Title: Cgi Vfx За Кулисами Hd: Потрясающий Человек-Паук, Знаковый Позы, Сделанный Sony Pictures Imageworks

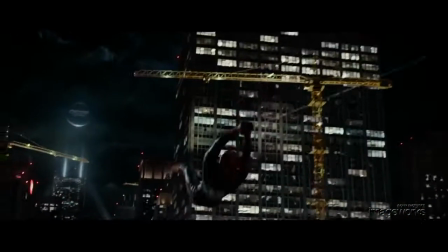(0:00)
As the first in a new set of Spider-Man movies, the creative team at Imageworks had the opportunity to explore an authentic interpretation of this classic character,
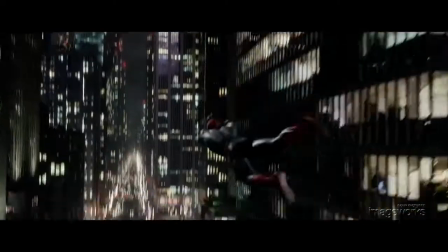(0:08)
guided by director Mark Webb's unique vision, which was faithful to the original source material,
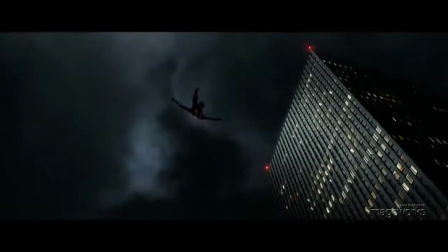(0:13)
yet grounded in a realistic way.
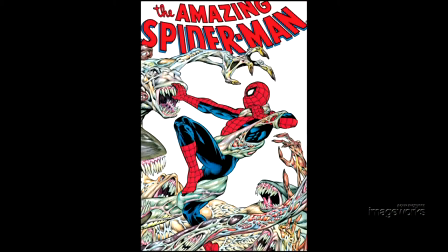(0:15)
The Spider-Man property has been in existence since the early 1960s and has become one of Marvel's most recognizable characters with a dedicated fan base around the world.
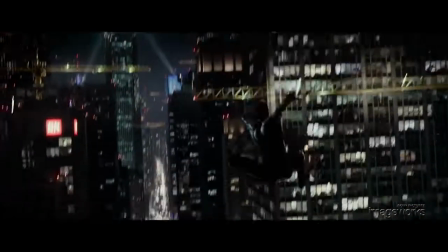(0:24)
When producers Avi Arad and Matt Tomac brought this project to Imageworks,
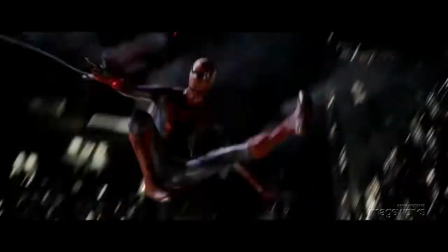(0:28)
it was important to everyone involved that we not reinvent the character, but capitalize on the true spirit of this timeless superhero.
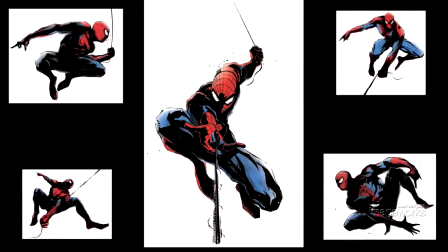(0:35)
With that in mind, we incorporated the iconic action poses that define who this character has become over the years. Not only are we hitting those familiar poses from the comic books, but we're choreographing the movement in and out of poses so that the action flows gracefully like an aerial ballet,
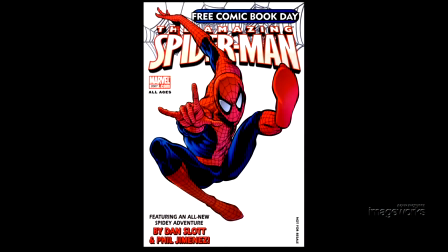(0:49)
and the comic book panels become snapshots connecting our work to the source material.
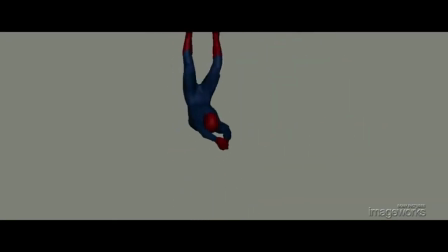(0:54)
When we talk about authenticity in the animation, we're generally referring to believable weight, physics, and gravity.
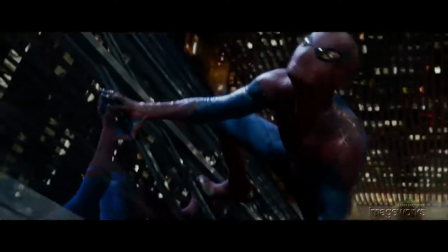(1:00)
Although he's a superhuman, we still want to believe that our hero is being affected by and interacting with real-world physics in a believable way.
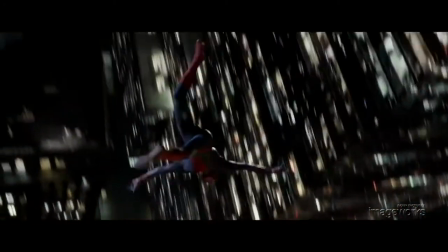(1:08)
In other words, he doesn't have the power to change the effects of gravity, but he uses his strength and agility to interact with gravity in unique and interesting ways.
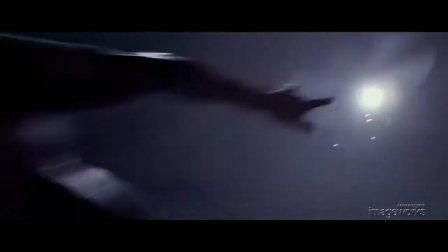(1:16)
This is what we focus on in animation, and it's what ultimately makes him engaging and believable.
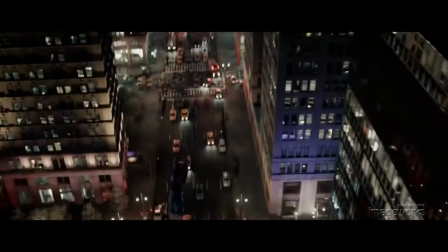(1:22)
The camera can be just as dynamic as the character as he swings through the streets of New York.
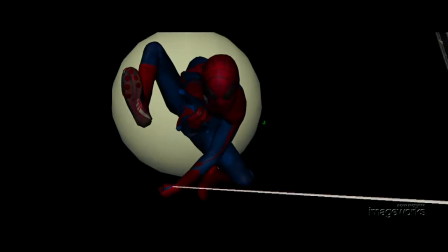(1:27)
The lens is often animated throughout the shot to achieve dramatically foreshortened compositions that have become one of the signatures of the Spider-Man artwork.
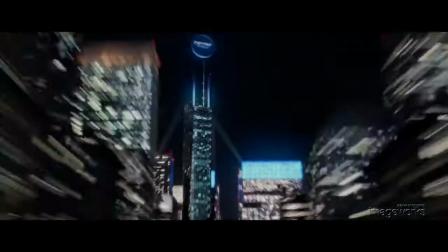(1:35)
The third part of the authenticity challenge was to construct a convincing New York City environment.
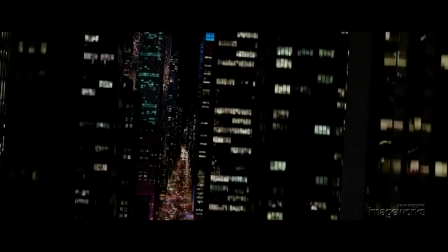(1:40)
All of the environments were constructed digitally from the ground up.
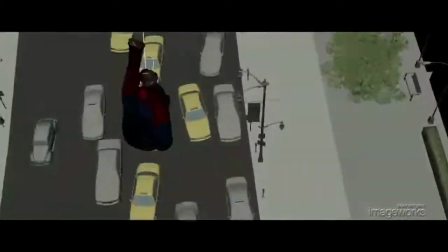(1:44)
All the buildings down the length of 6th Avenue were built to scale, including plazas and foliage and street lamps,
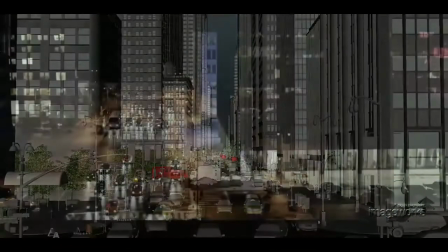(1:50)
food cart vendors and taxi stands, and all the subtle details that make 6th Avenue unique.
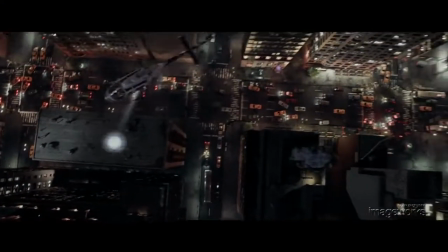(1:56)
With 6th Avenue in place, the streets were filled with animated traffic and the sidewalks populated with digital characters going about their business.
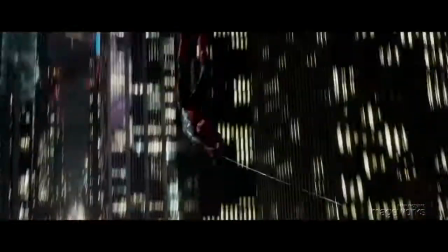(2:03)
In the end, the only thing that wasn't built as physical geometry is the matte painting of distant clouds.
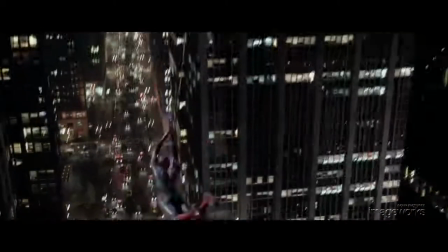(2:09)
Mindful as we are about the history and audience expectations of this well-known character, we're still driven to push